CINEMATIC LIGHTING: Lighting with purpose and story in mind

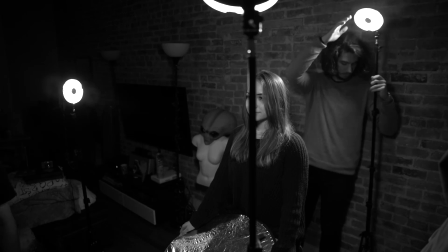0:00 Hey, what's up guys? Chris Jr. here for Kriscoart Productions. Last week, we took a look at how to light a subject with a basic 3-point light setup.
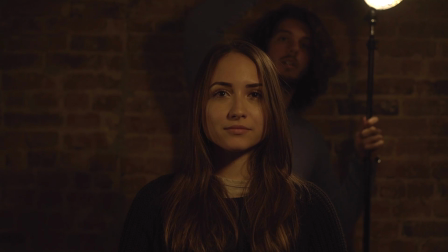0:07 Today, I want to go a little bit beyond the basics and build upon the lighting knowledge we explored.
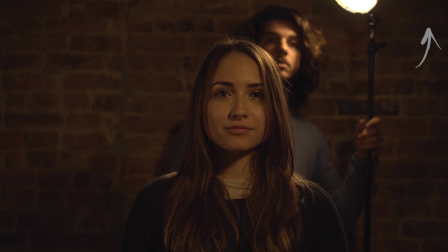0:12 In some of the examples we'll see today, we'll learn that doesn't necessarily mean adding lights and complex rigs, but oftentimes simplifying the shot and taking away lights.
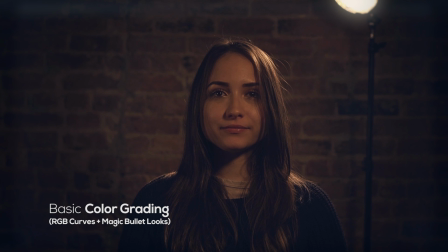0:19 So this video will be less about setup and more about execution with story in mind. So let's briefly talk about lighting different subjects.
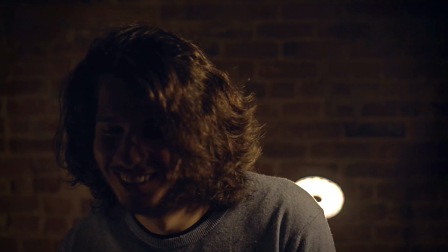0:26 Now usually you can get away with some pretty harsh lights on a guy, but you want to diffuse your lights on a female subject.
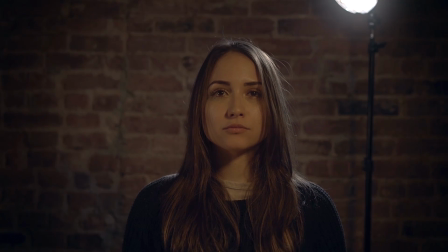0:32 And this is just a guide to start, but as mentioned before, the story really will be the deciding factor in that.
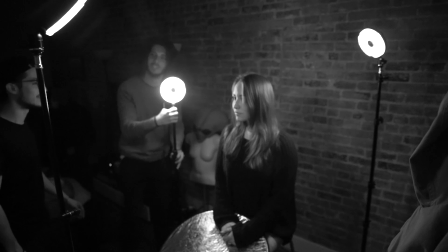0:37 Personally, I use this suggestion as a starting point and design my lights to the character while keeping that tip in mind.
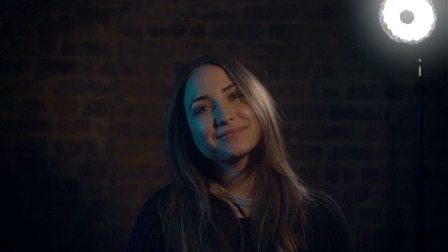0:43 In this example, I moved the fill light more to the side of our character, creating much more detail in her face and giving it a slightly more dramatic look.
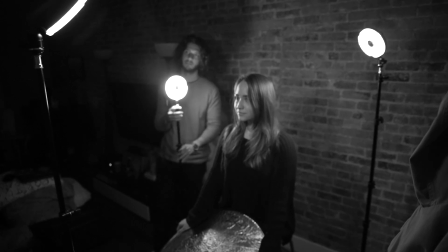0:50 I also colored the fill light with a gel, but that will be covered in the next video where we're going to be talking about separation with color.
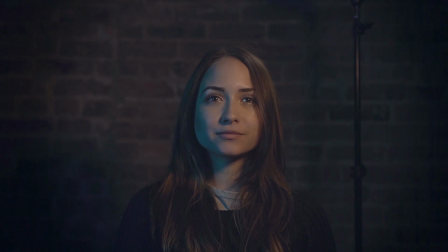0:56 For now, we're just focusing on positioning our lights. So a few moments ago, I said that you can add a lot to the scene by taking away.
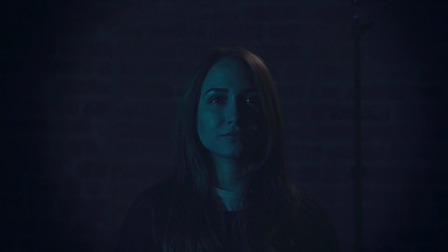1:03 So if I turn my key light off and have my fill light become my key, we see that we get a very interesting look that could possibly work for a night scene. So everything is just a matter of personal taste and seeing what works best for your environment, character in that environment, and the story that is taking place in your scene.
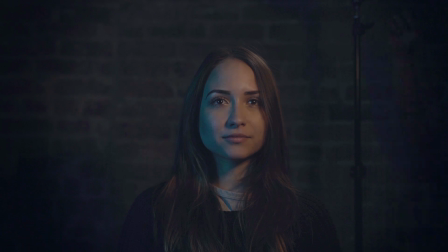1:18 Now there's no better way of understanding this type of stuff than by looking at some of the greatest and personal favorite cinematographers.
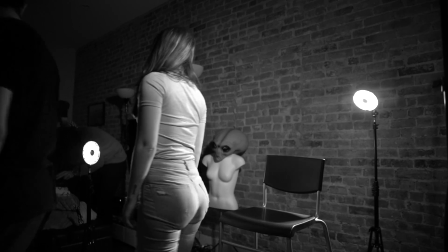1:25 So for now we'll say bye to our model and we'll take a look at some beautifully shot films.
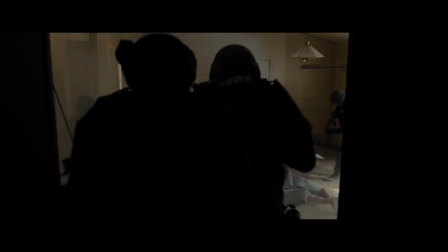1:33 So here we're taking a look at a scene from the opening sequence from Sicario. The director of photography for this is one of the more famous DPs, Roger Deakins,
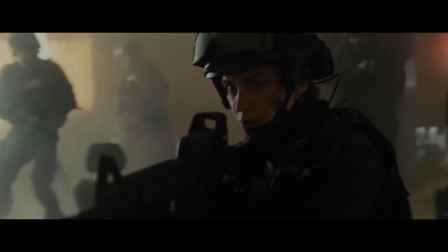1:40 and I wanted to use this scene as one of the better examples of how environment and story can directly affect lighting.
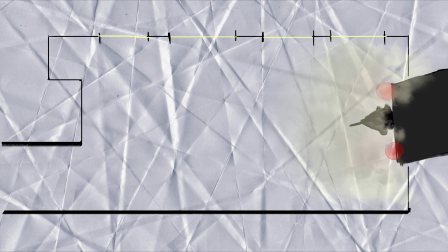1:46 So the armored vehicle of the SWAT team bursting through the wall caused a bunch of dust to spread and scatter throughout the house,
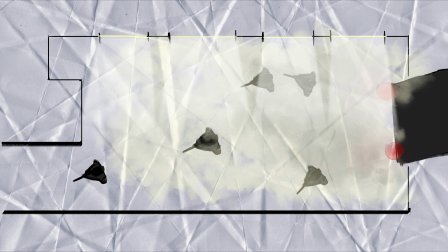1:52 giving this scene a nice cinematic atmosphere and giving the direct light coming through the windows a nice diffuse quality. Now instead of just letting light get carried by the dust and spreading everywhere on our characters, he faces the camera on the opposite side of the lighting source, letting the shadows fall towards the camera.
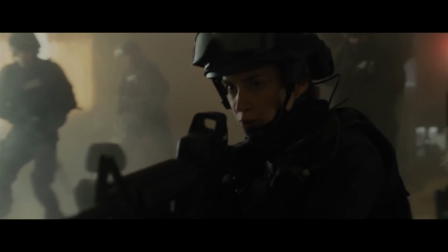2:08 This is called Upstage Lighting. So you see that just by using a strong key and probably bouncing a little bit of that light back onto the subject,
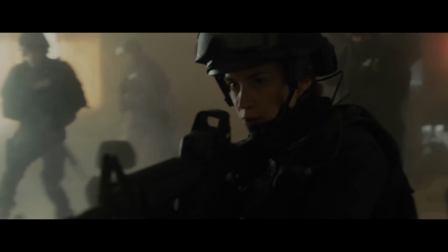2:16 you can create some pretty dramatic, high contrast lighting without using a ton of lights. Now they probably had some pretty expensive HMIs blasting light through the windows from the outside,
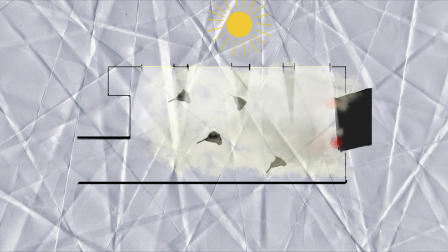2:24 but on a low budget shoot, you can just as effectively take advantage of sunlight coming into your scene.
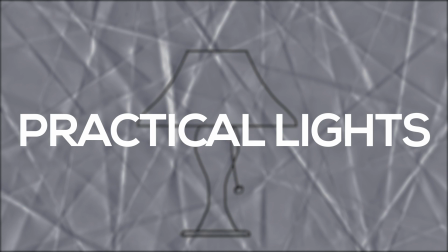2:30 So this brings me to practical lights and using them to motivate your lighting.
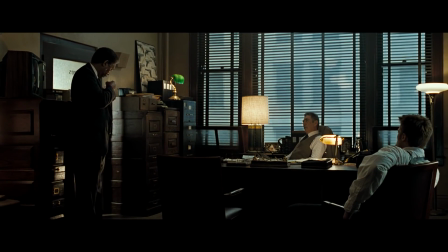2:34 A good example of this is this scene from the movie Seven, directed by David Fincher and DP'd by Darius Khondji. The lighting style is clearly reminiscent of film noir, which used very harsh and dramatic lighting.
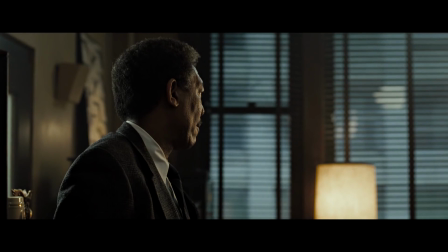2:45 And most of this film, but particularly in this scene, we can see that the lights hit our subjects from a side angle.
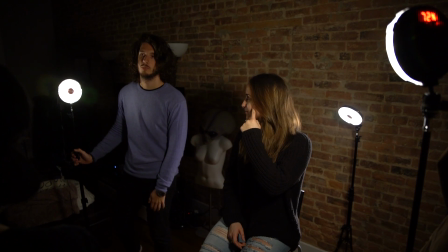2:52 Now, beauty lighting, similar to what we did last week with our subject, typically has two lights at a 45-degree angle in order to create a pleasing image.
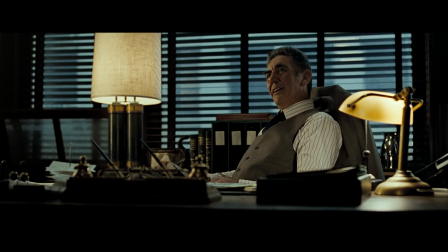3:00 Here, however, we're not only seeing a strong key and very low amount of fill, but we're also seeing that they are placed in a way that creates shadows on the majority of our subjects' faces.
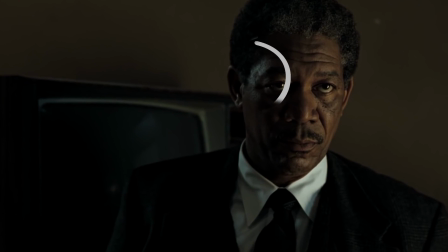3:09 Another thing that I find worth mentioning in this scene is the use of a kicker, which is sort of a backlight but used to accent the edges of our subject. Here we see how even a slight kicker gives more definition and detail to the side of Morgan Freeman's head, and without it he would start to blend into the background a little bit too much.
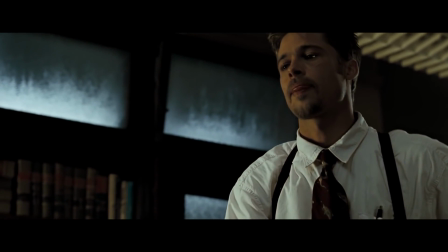3:25 So same thing can be noticed here with Brad Pitt's character.
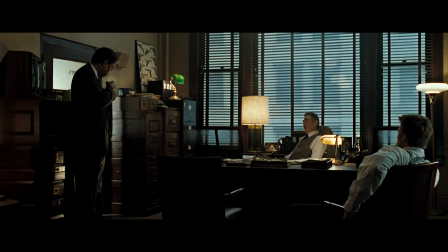3:28 So finally, I wanted to talk about motivating your lights with practical lights, which are just lights that you can actually see on camera, such as these different lamps. Now this scene does this masterfully because we begin with a wide shot which not only gives the audience an understanding of where the characters are in relation to each other, it also shows where the light is coming from.
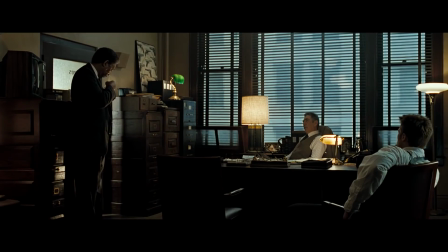3:47 So this lamp is understood to be the key hitting Brad Pitt, and this other lamp reads as the logical source for Morgan Freeman's key.
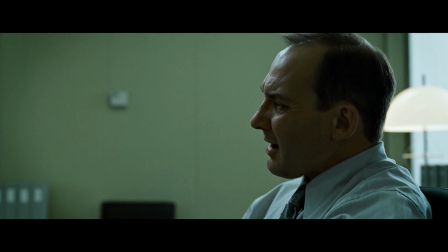3:54 Very cool stuff. Now let's move on to another David Fincher film which adopts lighting that evokes a similar feel.
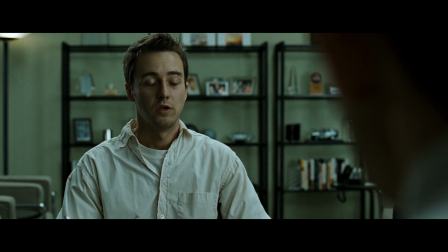4:00 So we're taking a look at Fight Club, and this is lit in a very similar way since we're still dealing with some dark tones.
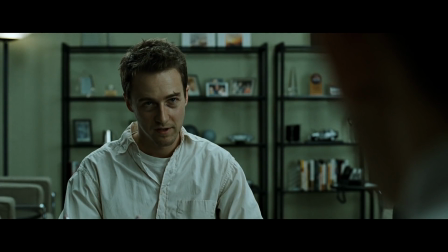4:07 Different DP, however, Jeff Cronenweth, and this DP has made some very interesting choices as far as hard light versus using diffuse light.
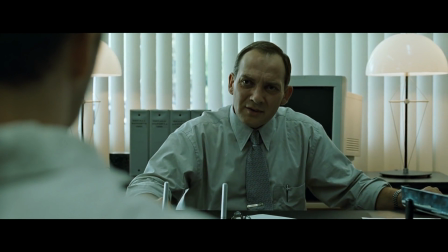4:15 So the lighting always remains pretty much high contrast throughout the film, but one thing noticeably changes from the beginning when the main character is living undisturbed
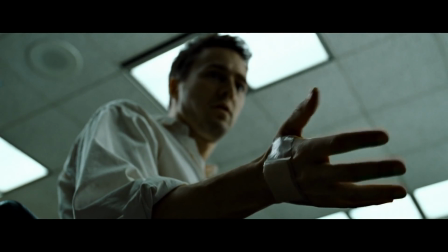4:24 in his ordinary world to when his life catapults itself into a much more violent and gritty world.
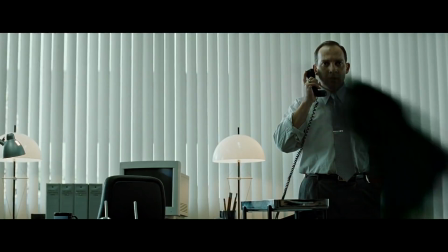4:30 So that's as much as I'm going to say about the movie because I don't want to spoil anything for you in case you haven't seen it, which if you haven't, go watch it.
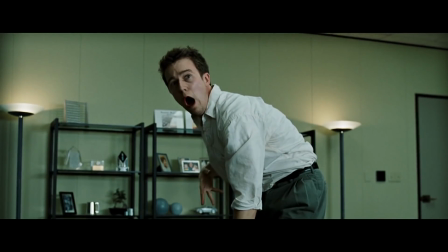4:37 Oh. What the hell are you doing?
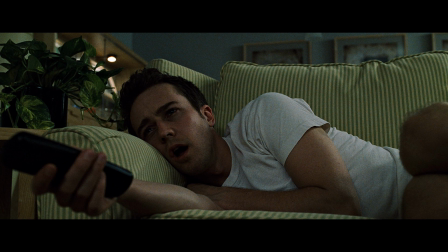4:46 Anyway, so we go from an ordinary life and we can see that he's using some very soft lights.
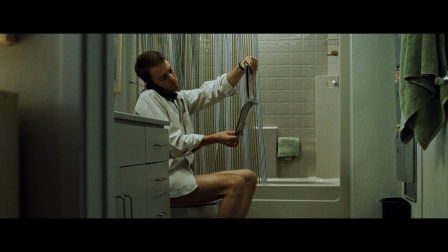4:51 But then as the story progresses and we move to gritty basement fights,
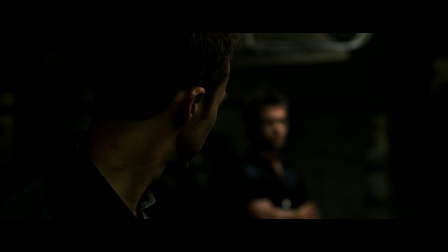4:56 we can see that there is very direct pools of light that create some very sharp and dark shadows.
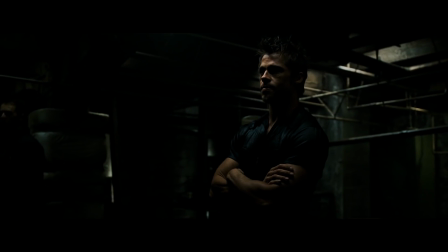5:01 Now, this is a great way to maintain the very high contrast lighting style that the film has while differentiating scenes with the quality of light.
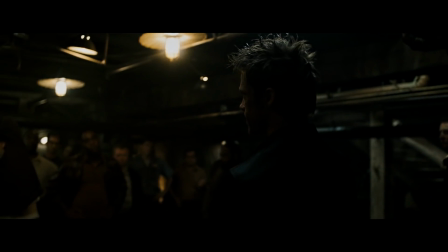5:09 Now, there are so many other DPs and so many other examples that I could ramble on about for hours, but for the sake of time,
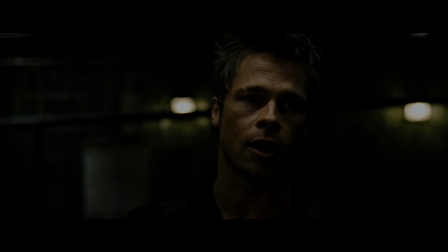5:15 I'll just mention one last DP that has demonstrated one of the best uses of lighting to not only portray a character's emotion,
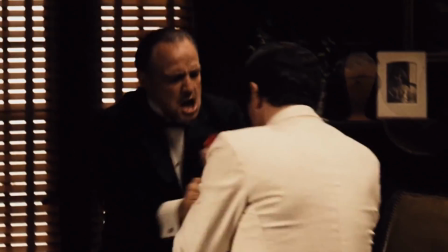5:21 but the audience's emotion towards that character.
You can act like a man! What's the matter with you?
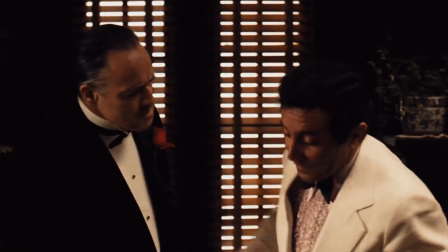5:28 Is this how you turned out a Hollywood Pinocchio that cries like a woman?
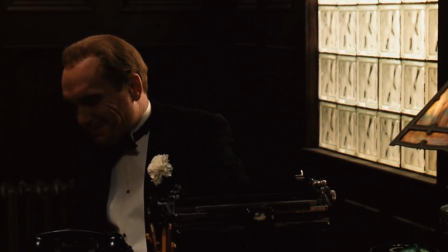5:34 What can I do? What can I do?
I'm talking about Gordon Willis's lighting choices in The Godfather.
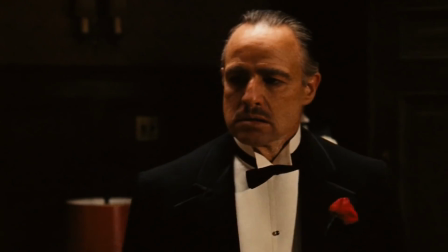5:39 His lighting was simple, to the point, but extremely accurate in carrying over the connection the audience felt with each character, or lack thereof.
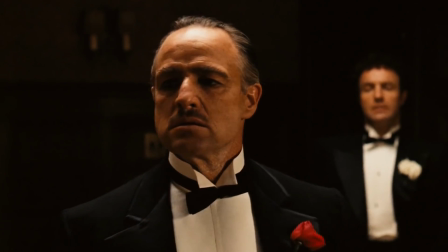5:46 We aren't seeing any fancy lighting setups, kickers, backlights, and even not much fill.
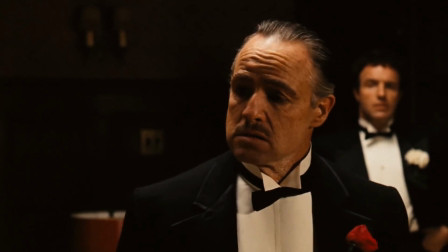5:51 What we are seeing is a light placed at an extreme height,
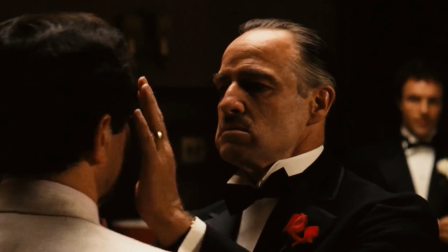5:55 causing Marlon Brando's facial bone structure to cast some pretty harsh shadows, particularly on his eyes.
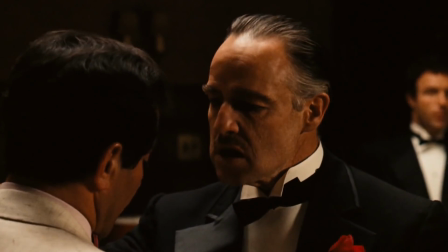6:01 And most of the times, we almost can't even see his eyes. Now, humans are drawn to eyes, and that is oftentimes how they can establish an emotional connection with someone.
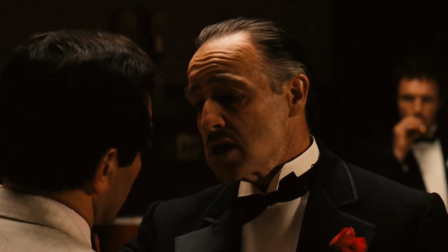6:10 Here, there is nothing. No room for empathy, predictability, or almost any kind of connection.
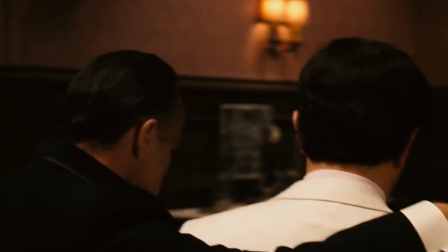6:15 We are completely shut out. So assuming you know some basic plot points about this movie, you can start to see just how great this lighting is.
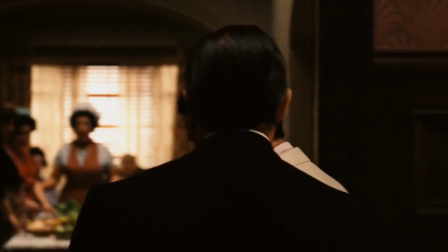6:22 It transcends the movie screen and deliberately distances this character from the audience.
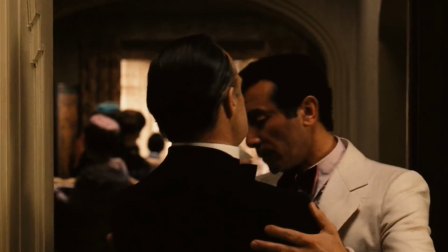6:27 This is exactly why I say that lighting can only be purely cinematic if it caters to the story you're trying to tell.
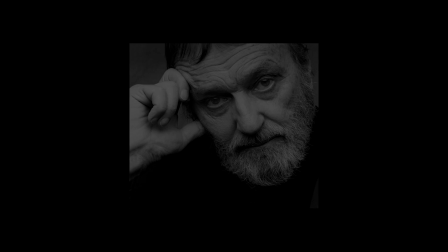6:37 So finally, I'll leave you with this. Conrad Hall was once asked how he knew where to point his camera.
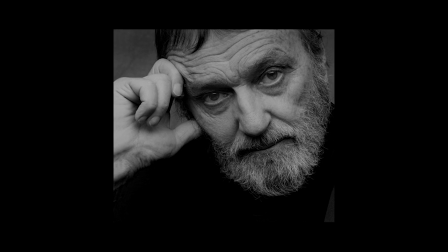6:43 "I point it at the story," he replied. Alright guys, that is it for this video. I hope you enjoyed it, and now you see the endless possibilities that you can have with lighting. Of course, we just sort of skimmed over some very basic setups, but hopefully it gives you an idea of just how much you can change the mood and tone of a scene. And definitely let me know what you think of these new videos, whether you like them or not. Let me know in the comment section below. Any feedback is super helpful. And what's also helpful is giving this video a thumbs up and sharing with your friends. That all supports this channel, and it helps me help you with more videos like this and just keeping the content coming. Alright guys, thank you so much for watching. My name is Kriscoart for Kriscoart Productions, and I'll see you next time.
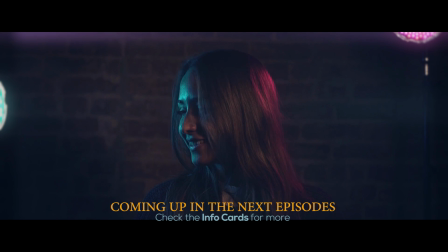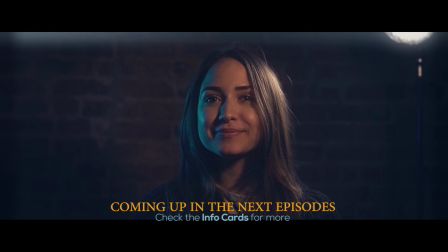I hate when your mind blanks like that. Okay. Okay. I think I got it. Oh yeah.